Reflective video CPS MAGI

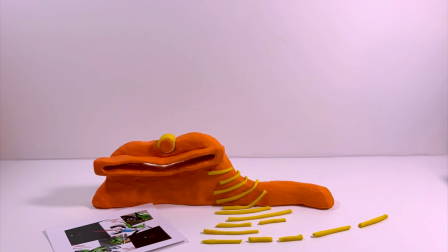In response of theme of observation, Yana observed a motorcycle which was parked in the Melbourne city.
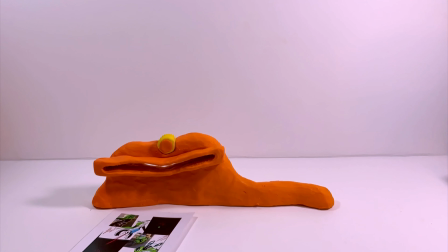She made photos of it from different
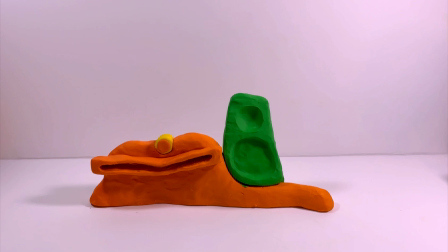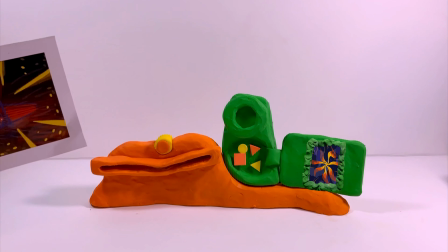animations where Yana experimented with abstract objects and their communication with each other in background.
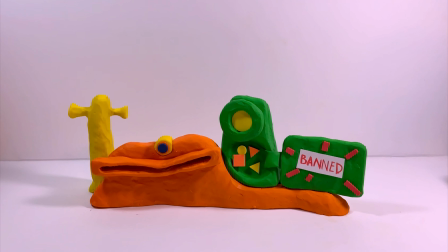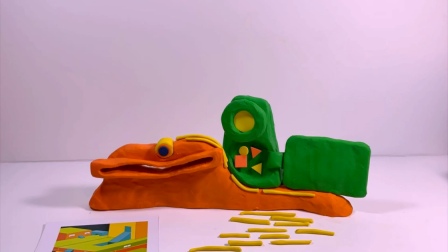Here Yana created a playground which transferred from an active environment to active environment care.
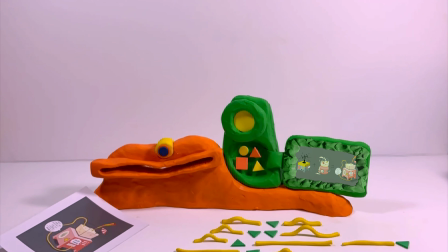This is such a nice day to talk about strawberry milkshake. Strawberry milkshake contains
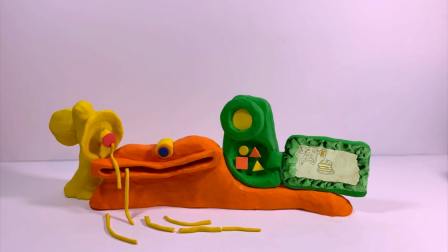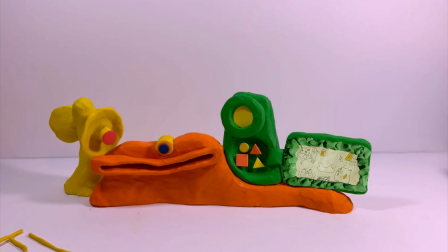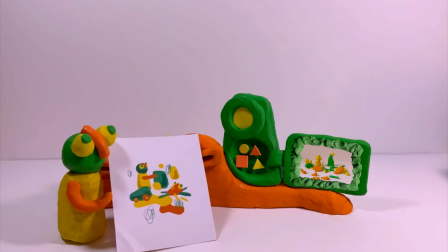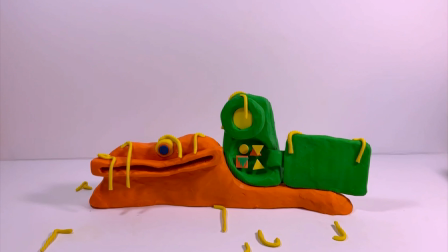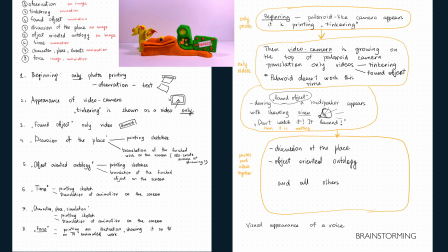Reference archive object, I created the stop-motion surreal animation. My animation includes an abstract camera Polaroid, which appears from the piece of plasticine and start to print projects that were not animated.
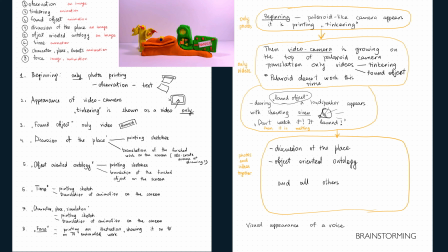Those pictures I made look like Polaroid photos and printed them. They go out from the plasticine camera with the sound of printer.
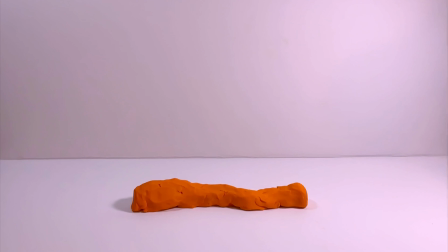Then a surreal video camera with a screen appears. It translates the animated works which were done throughout of the semester.
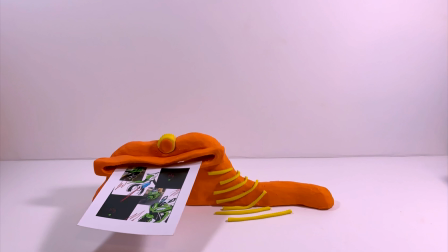The third object is a loudspeaker. It appears when we hear siren or music.
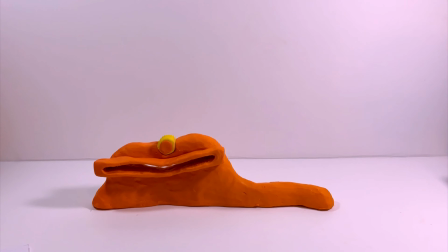Overall, all sounds in my archive object are being visualized. For example, when project is broadcasting, there is a voice describing a project,
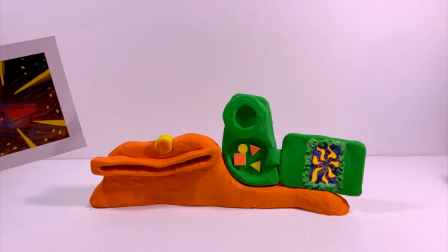and with every new phrase we can observe as strips of plasticine appearing one after another, which look like appearing of titles.
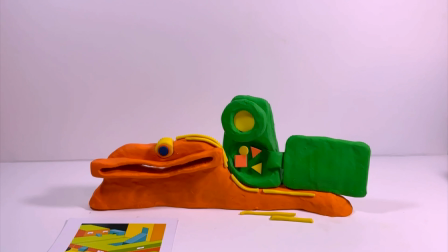There are also buttons on the video camera. They reflect the voice by going up and down.
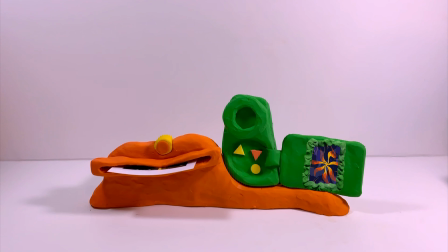I chose such a concept because I'm very much into making a new surreal forms,
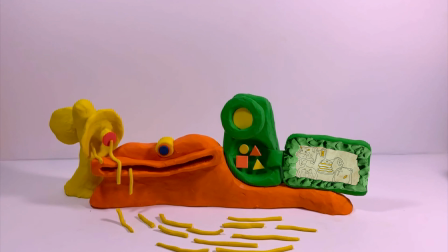and majority of my weekly responses were created in such style and with this approach.
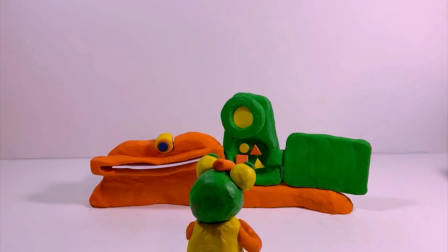Moreover, I'm in love with the stop-motion animation, which provides me an opportunity to create my objects immediately in volume,
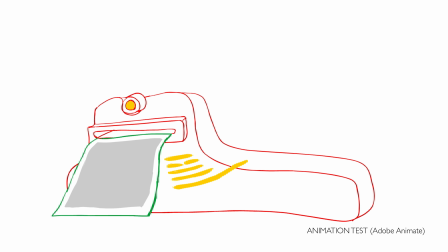colored, and experiment with forms in every direction. This is documentation of the process of my work.
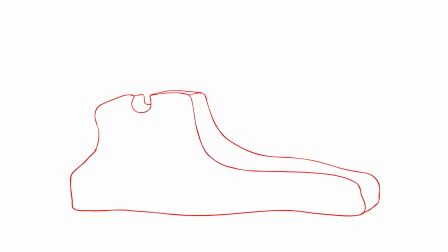I started with a pencil test animation in Adobe Animate to analyze how forms are going to appear,
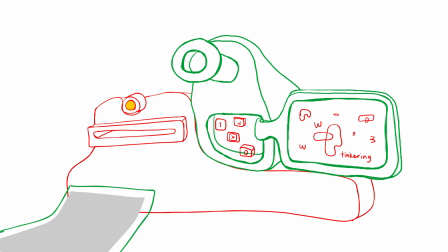how to make morphing smoother and more appealing.
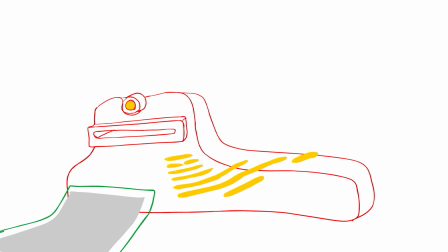I was pretty much satisfied with my test animation, but wasn't quite sure that I'm able to recreate it in stop motion.
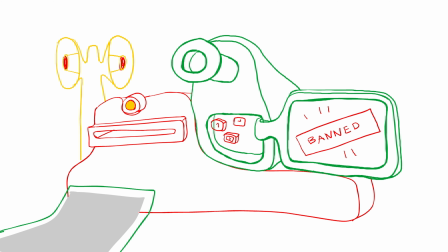After that, I started a preparation.
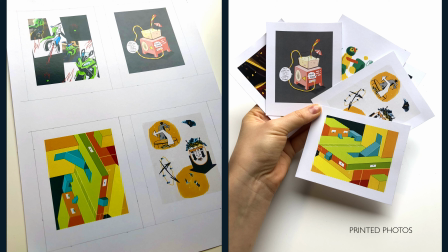I have watched YouTube videos how to adjust the light and set up a workplace for the stop motion animation, bought two lamps,
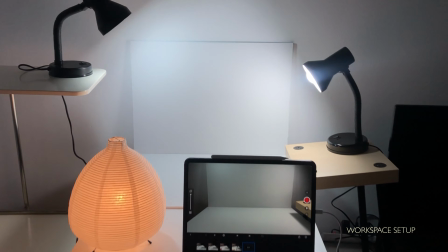but unfortunately this lighting still wasn't good enough and it affected the quality.
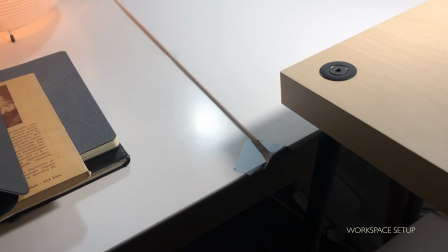However, my next step was modeling, which I love to do.
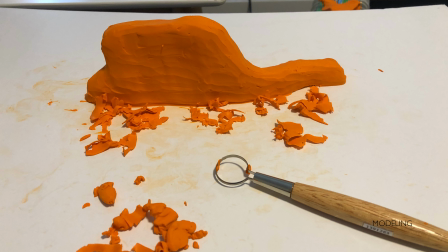Although there were a few tricky moments, I'm pretty glad with the design of the cameras and speaker.
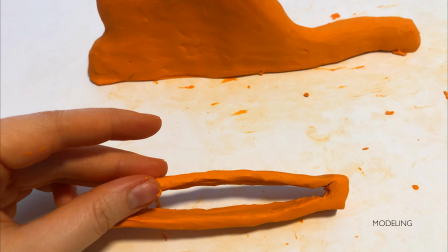When I finished animation, I started to edit it and work on sound.
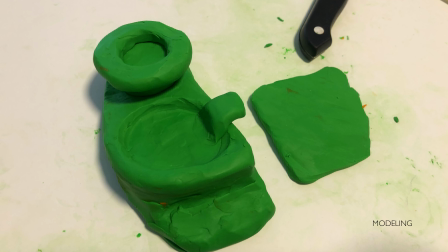Firstly, I added easy diegetic sounds like sounds of printing and siren.
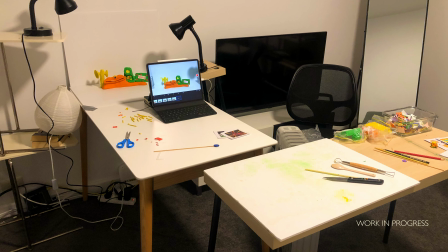And then I started to think about voiceover, and firstly I made it very abstract and surrealistic,
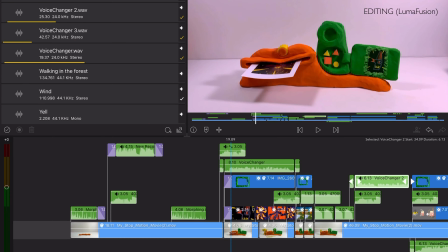recorded me talking on non-existent language.
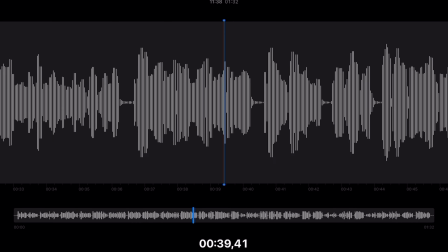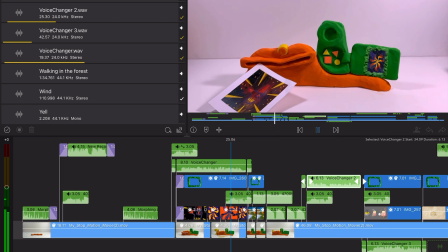After consultation with Max, I realized that it creates dissonance with the image, so I started to think about alternative sounds.